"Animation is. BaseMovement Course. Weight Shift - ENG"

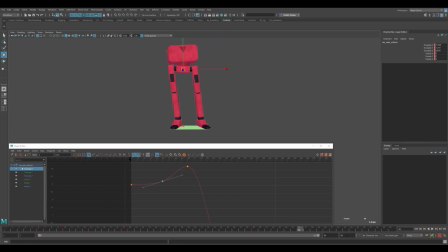I'll set 45 here. I have a little animation. Yeah. This little preparatory movement works very well, but it will need to be done for all controls too.
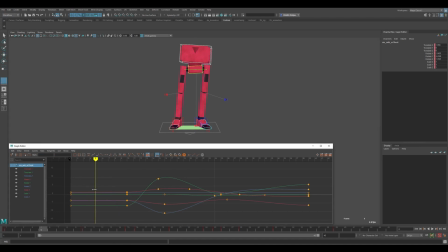Moreover, it is not necessary that everyone will do the same thing now. The pelvis, for example, it makes a small movement to the right before going to the left. The chest may continue to lag, to be in this state all the time, to catch up.
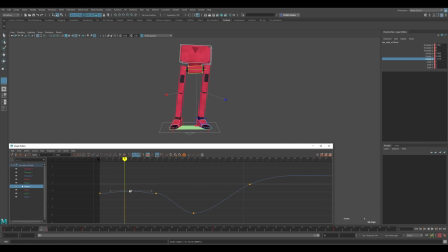And, for example, I'll make sure that when he moves, his chest moves a little bit. There is a slight micro movement. When working with the graph editor, I often use vertical and horizontal scaling.
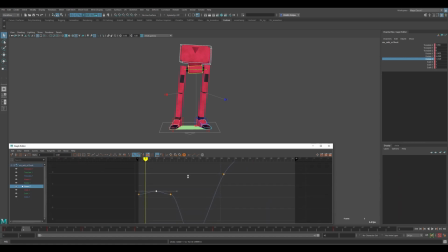This is a very convenient thing. If we just do a moving with the middle mouse button, we just pan. If we do it with the right mouse button, we will scale it, but it happens proportionally.
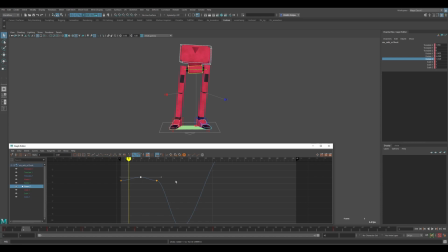If at the same time we hold down Alt and Shift and hold down the middle button, then a question mark arises. What do you want? And if you do up and down, then we will move, pan only vertically or horizontally. It all depends on where you are now after pressing Alt-Shift and starting to move. It also works for scales.
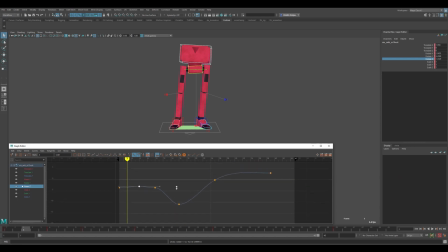If you hold down Alt-Shift with the right mouse button, there is also a question. If I move up and down, this vertical scaling occurs. This does not affect the animation in any way. It's just that such a microscope works.
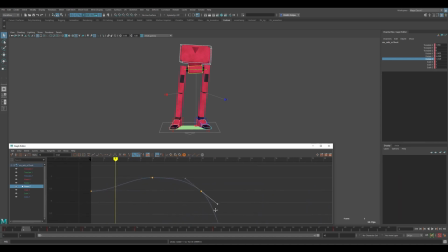In order to hit the desired section of the animation curve and see how everything is going there. Yes, a little chest movement. I think it will work very well here.
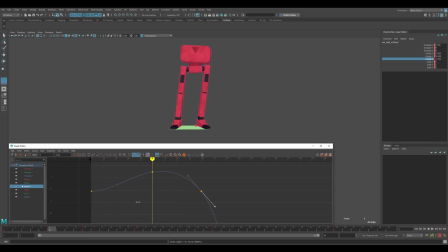Then we get this small movement. It's better than a completely frozen animation. With hips, I'll also twist it a little bit here, so that there will be some movement.
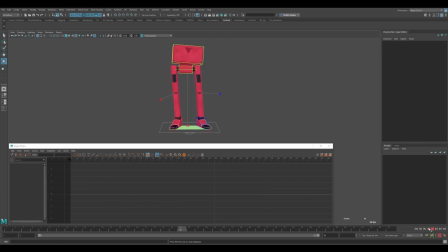So everything seems to be fine. What happens next? Then there is a stop, and it may be abruptly. I will still expand the animation to 50 frames. I'll select all the animation controls, and I'll press S. This is the key.
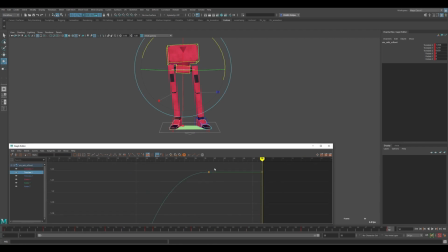What is it for? In order to extend this movement, this pause a little bit. I'll take it. I'll move all the controls. These are the previous animation keys. How to create a little bit of a feeling of getting there. A little bit. Not quite. I just got there completely.
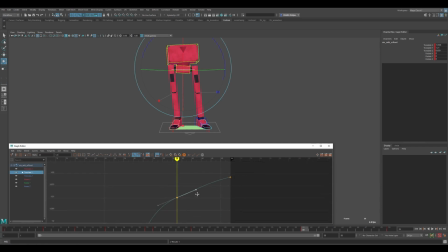And then a little bit. The character gets there for a while. We have a pause at the beginning. There is at the end. So that the viewer somehow has time, first, to get to know the character, and then somehow put a point for himself that everything, the event is over.
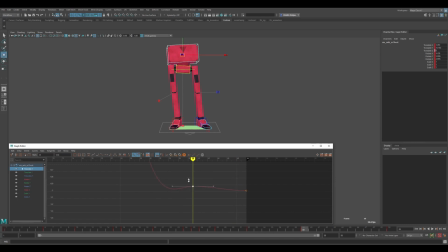That's it. There will be no more cartoons. Therefore, here we raise a little bit here. This is also a turnaround for us. The left-right shift. That's what happens to tangents. They give me this weird convex thing. You can carefully sum up everything here a little bit. And it doesn't matter that the ride was like this.
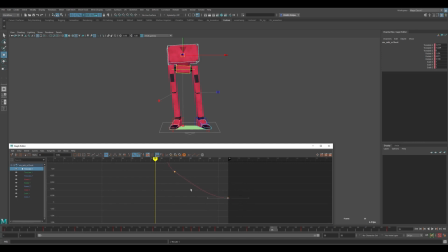That's right, that's it. Not just like that. So that eventually the character stops. And he's the shot ends with the character still moving. But it's just almost imperceptible. These are some very small things that we don't read directly, like with the eye.
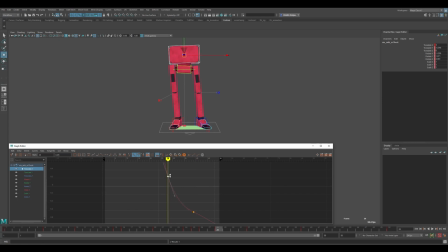But when it's there, we're like, oh, it looks nice. This is from the category of some kind of unconscious here, natural micro movements. This is a micro trip, which is just like that if that's it. It gives a good effect.